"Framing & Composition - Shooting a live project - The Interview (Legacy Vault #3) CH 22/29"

So in this section, we're going to look at shooting sequences. Now, rather than just shooting a sequence for the sake of shooting a sequence, generally what happens is we're shooting sequences to cover action or activity, to cover, say, an interview. So we've come down here to Balmoral Beach in Mosman in Sydney, and we're going to do an interview with a fisherman. And what I want to do is, first of all, do the setup interview. Now, Mike has only got about 20 minutes, so we'll have to do this very, very quickly. So what I want you to pay attention to is the order in which I do things and how I prioritize what I'm shooting. There are so many things you can shoot here. We've got a fantastic location with lots going on. And the danger is that you can get completely overwhelmed by everything you could shoot. But what we're going to do is an interview with a fisherman, why he enjoys fishing, and that's basically the story. So what we'll do is we'll do the interview, get a bit of background information, and then we'll shoot only what we need to cover the story that's been covered in the interview. It's a really valuable lesson, this, is to not go crazy and try and cover everything and try and give yourself too many options. So let's go and meet Mike and set up the interview. Oh, look at this, that's well timed.
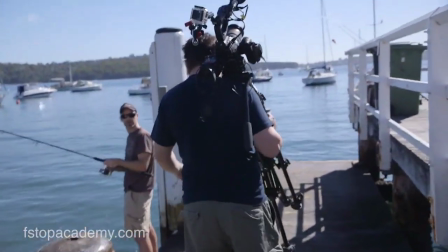[1:11]
Oh. Hey Mike, how are you? Dennis, nearly had something then.
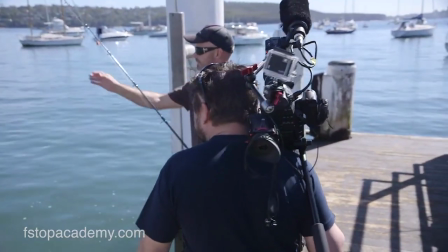[1:17]
Nearly. Something. So listen, thanks for giving us your time this morning. We just want to do a quick interview with you.
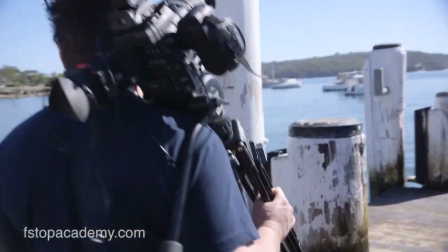[1:22]
Yeah. And then shoot some B-roll because I know you need to get off to work. Sounds good. Cool. So listen, I'll just I'll give you a second.
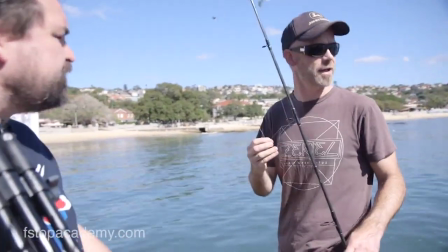[1:28]
I'll just look for a shot and Okay. I'll call you over. No bother. I think what we'll do, folks, is one of the things we've got to do, because we're short of time, is I'm not going to mic up. I'm actually going to use the camera mic. Having a good quality gun mic on the camera means if you get the camera close enough, and we're in an environment where it's very quiet, that sound is more than good enough to create what we need.
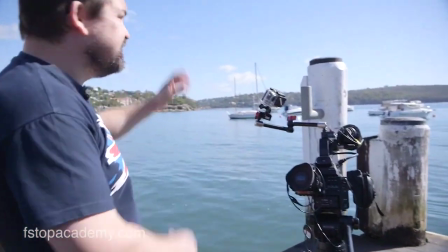[1:51]
So what I'm thinking is, the sun's behind over there.
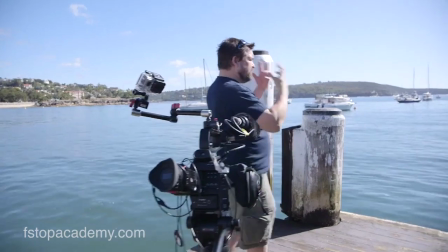[1:56]
If I stand our talent in full sun, he's going to be squinting. So if I get him so he's kind of,
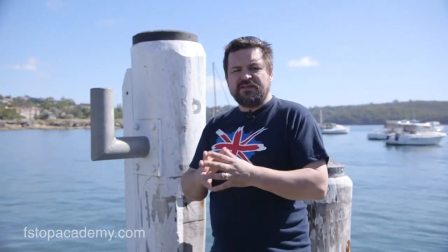[2:01]
with the sun 3/4, we'll end up with a decent looking shot.
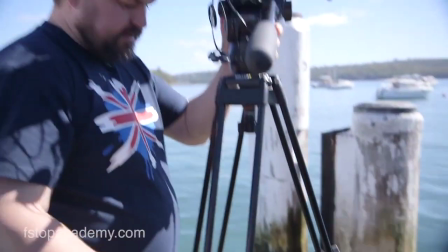[2:06]
So first of all, I'm going to lift the legs up nice and high, because Mike's a tall guy.
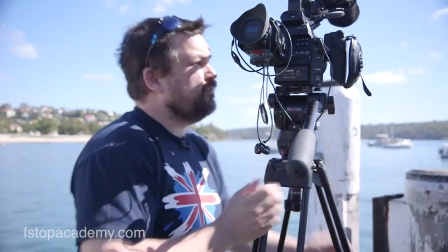[2:14]
Level off my tripod.
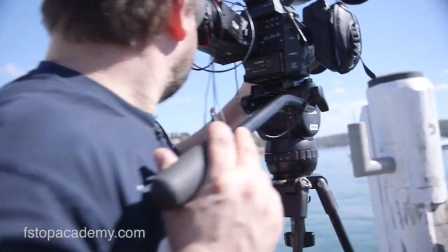[2:18]
And let's start the camera up here so you can see what I'm doing.
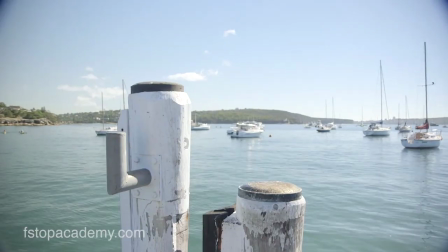[2:24]
So that's the kind of frame I'm going for.
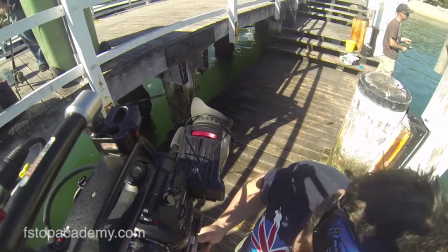[2:28]
One of the slight downsides of the C100 is if you get the camera up too high, you can't actually see in the Z finder properly.
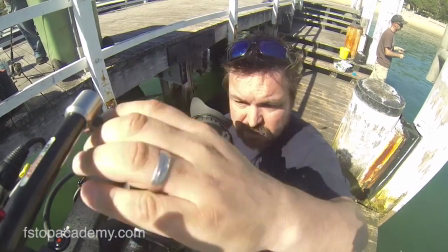[2:36]
So that's a shot that I'm thinking might work.
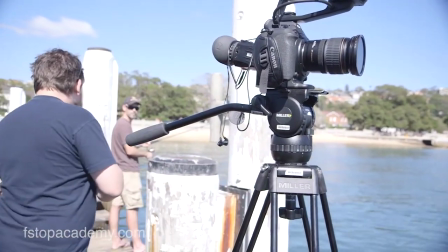[2:40]
And hey Mike, can I borrow you for a second to get this shot framed up?
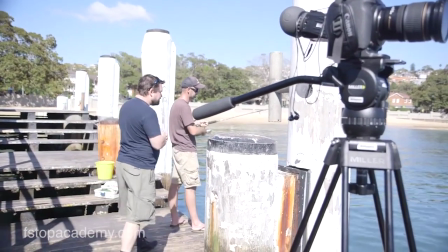[2:46]
I'm not catching anything. Oh right, okay, you're not catching anything, are you? I've had a bite. Oh well.
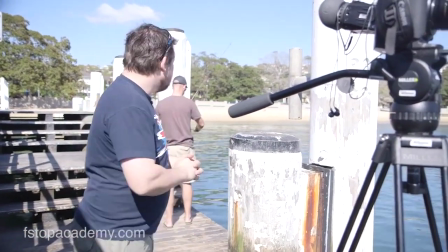[2:51]
They're nibbling on the prawns but not actually biting on the hook. So mate, if you just step in here, I'm going to stick you about here.
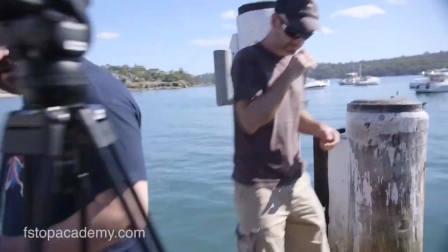[3:00]
Just give me a second, I'll frame up the shot.
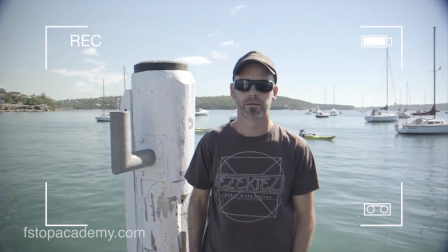[3:05]
Now I'm going to get this camera in a bit closer.
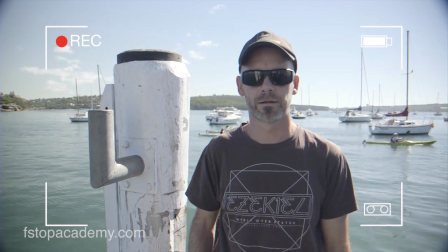[3:10]
Punch in and check my focus.
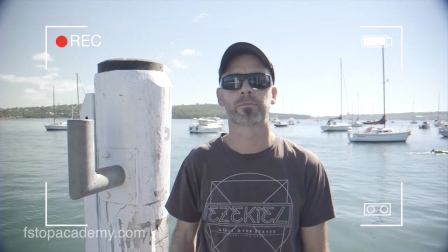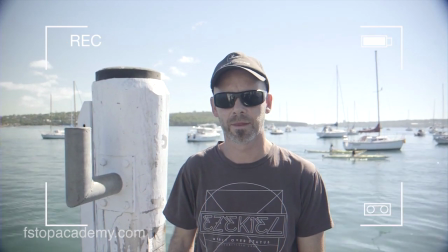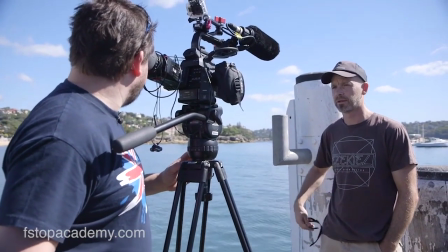[3:22]
So what I'm shooting here is at f4 to give myself a bit of depth of field to play with.
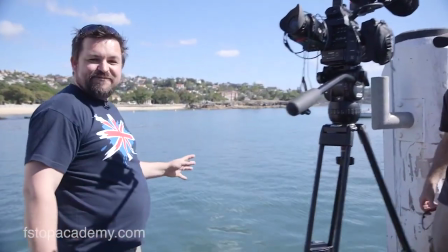[3:27]
Need to be careful not to step off this side, which is something I will probably do.
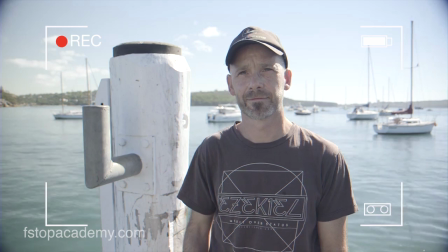[3:34]
Just check my exposure. Using the Vari ND on the front again to give me some fine adjustment.
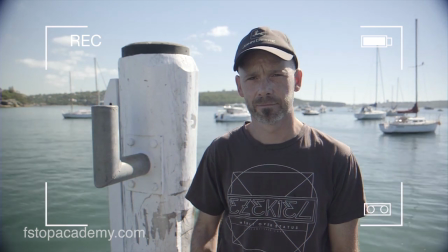[3:41]
And notice how I'm framing the interview quite loose, because I'm not going to be looking through the viewfinder while we do this.
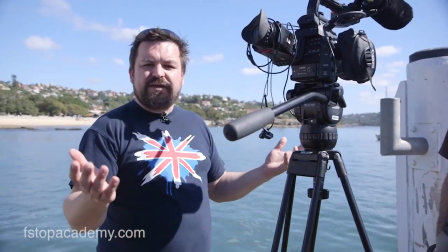[3:48]
So if Mike moves around at all, it's okay, we can crop in post.
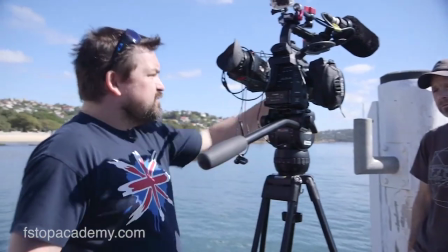[3:53]
Now, because I'm using the onboard mic,
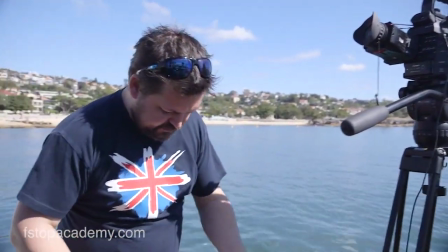[3:57]
I'm just going to check my levels with my headphones because I can hear a plane in the background.
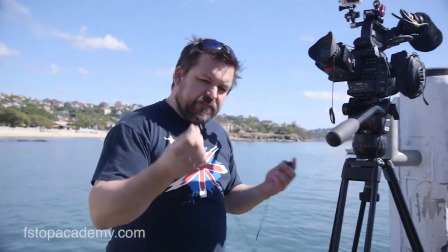[4:02]
And what we don't want to do is have that in the middle of a take.